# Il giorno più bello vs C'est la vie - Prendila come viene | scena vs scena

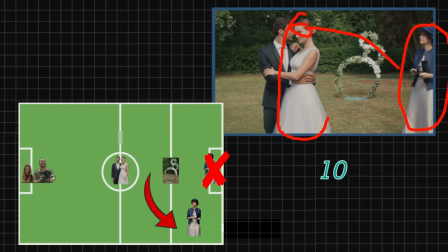(12:26)
E qui ci sta, è coerente con il concetto di maschio mammone. La madre scavalca la sposa per prendersi il figlio.
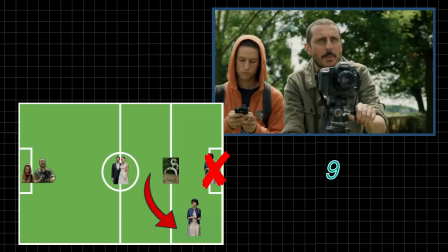(12:33)
Il fotografo qui fa semplicemente da sponda.
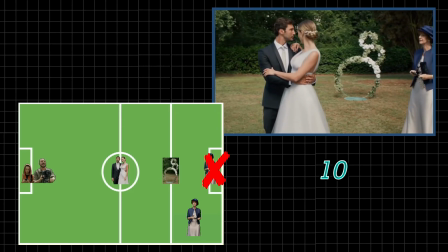(12:37)
La cosa interessante da notare è la debolezza che hanno gli spazi lasciati vuoti rispetto all'originale.
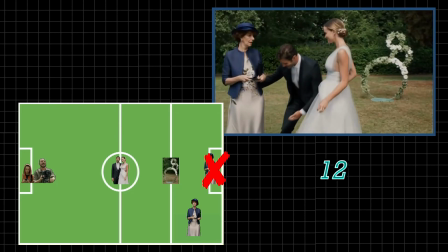(12:44)
Abbiamo visto prima come lo spazio lasciato a destra del fotografo nella scena francese
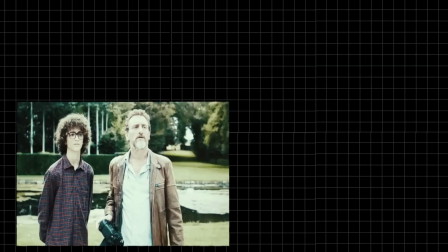(12:49)
sia fortemente collegato alla sfida lanciata dalla madre.
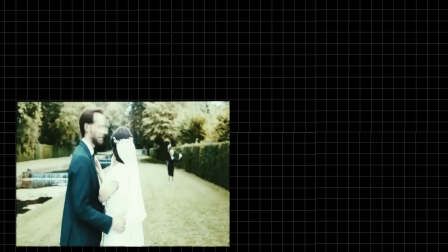(12:55)
Inoltre lo spazio che intercorre tra gli sposi e la madre mentre quest'ultima scatta sulla fascia è un vero protagonista.
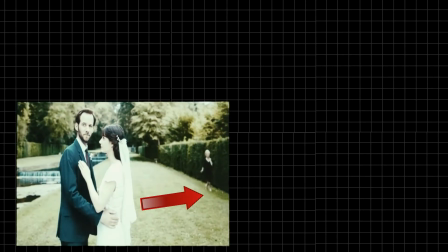(13:03)
Imprime una forza centrifuga che spinge la madre contro la parte destra. Questo spazio vuoto è lo spazio della foto in cui non bisogna stare e noi che vediamo lo sappiamo bene.
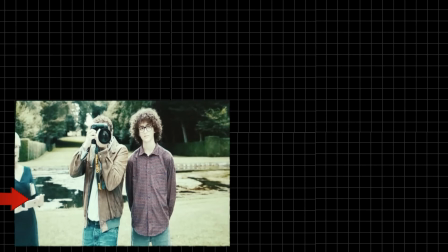(13:15)
La forza che imprime questo vuoto è quella che dà l'accelerazione micidiale che piega
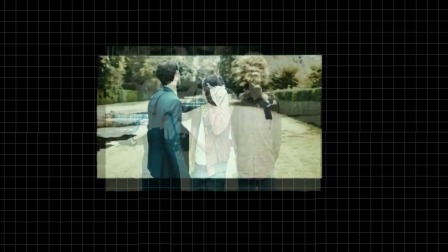(13:21)
lo spazio-tempo e permette alla madre di raggiungere la velocità della luce creando un ellissi temporale.
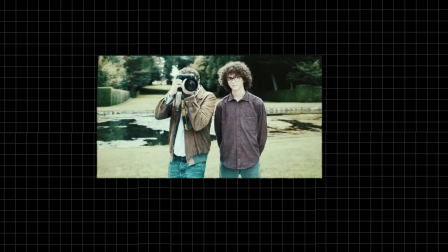(13:27)
Anzi, più che velocità della luce, diciamo una velocità smodata.
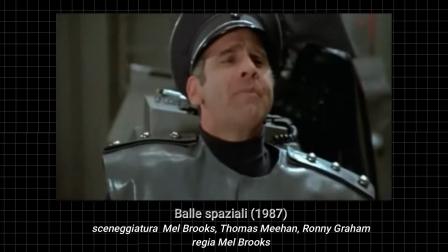(13:33) Velocità smodata! Signore, non allaccia la cintura! Me lo sbatto la cintura!
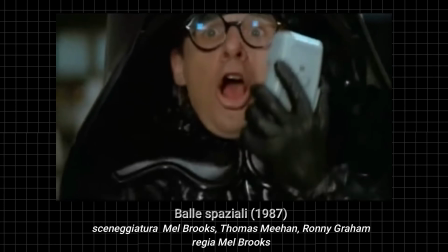(13:38) Velocità smodata! Via!
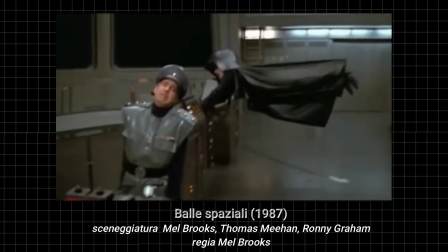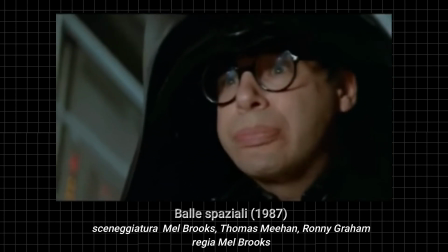(13:47) Oddio, che ho fatto? Mi si sta incastrando il cervello tra le dita dei piedi!
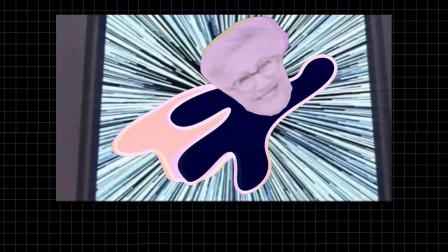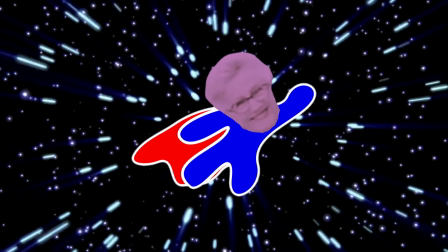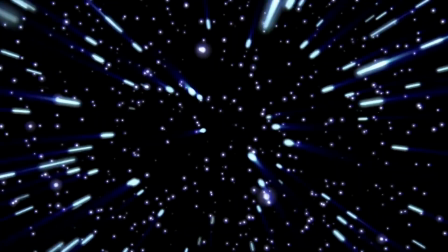(14:05)
E dove, gaspita, è andata? Vabbè, va, ciaone!
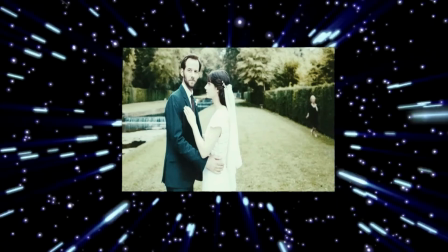(14:09)
Ora, il raffronto con balle spaziali ci serve per mostrare come un iperbole funziona sia nella sua forma più evidente,
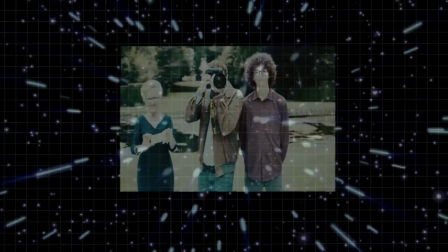(14:17)
sia quando è discreta e quasi impercettibile. esaminiamo altre inquadrature dove sono presenti spazi vuoti questa ad esempio
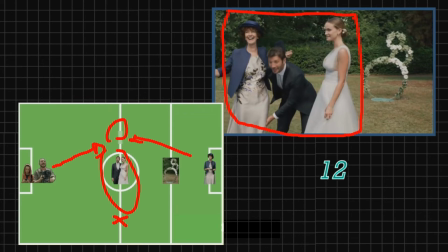(14:24)
la decorazione a destra riempie completamente il campo visivo rendendo l'inquadratura completa nelle sue parti
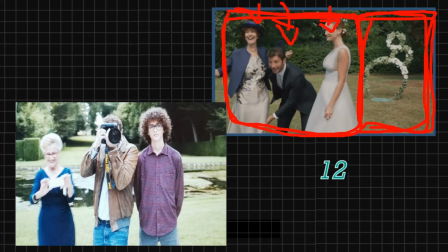(14:32)
confrontiamola con questa inquadratura del film francese lo spazio a destra è lo stesso spazio che dicevamo all'inizio la madre appena arrivata si inserisce di forza nell'inquadratura non spostando i personaggi già presenti lo spazio vuoto a destra ci ricorda
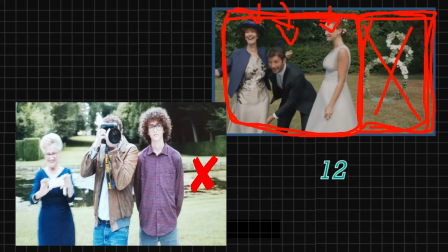(14:48)
dell'attacco della madre che una volta arrivata adesso può far riempire di forza quello spazio che è il suo. Non c'è bisogno di completare l'inquadratura perché quello spazio a destra parla e parla diciamo così da solo.
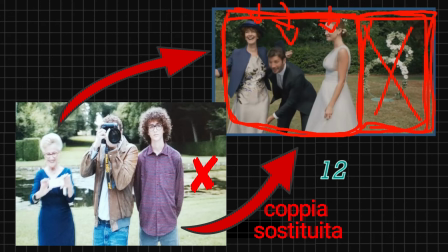(15:05)
Come abbiamo detto il punto di arrivo nella scena italiana non è più la linea di fondo campo dove si trova il fotografo ma la linea di centro campo così che
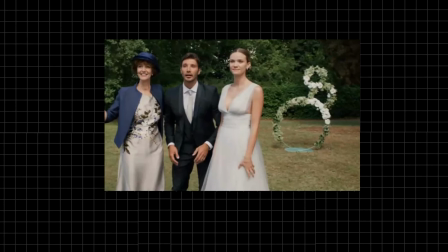(15:14)
l'equivalente dell'inquadratura che abbiamo appena analizzato è questo dove sono presenti la madre a sinistra lo sposo la sposa e la decorazione facciamo un'opera di magia e togliamo la decorazione
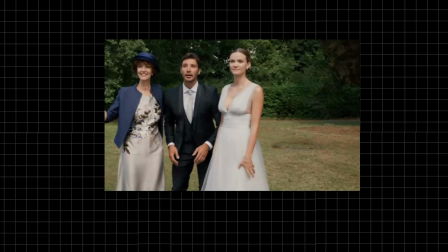(15:30)
che ne pensate cosa vi arriva guardando il fotogramma manca qualcosa l'equivoco è di fatto già sciolto in partenza anche perché è un equivoco banale per cui uno spazio vuoto a destra non ha più senso.
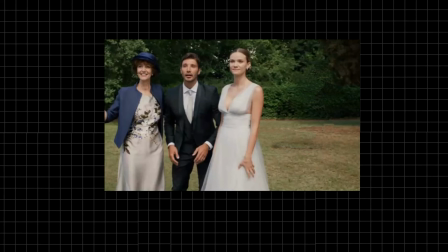(15:46)
O si stringe l'inquadratura creando un movimento un po' innaturale o si aggiunge una decorazione che è e rimane fine a se stessa, è un riempitivo. Proviamo a rimetterla e vediamo l'effetto che fa.
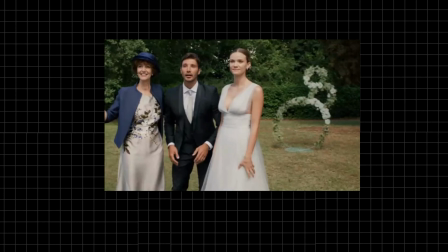(16:02)
Facciamo un passo indietro e analizziamo questo spazio vuoto al centro tra gli sposi e la madre.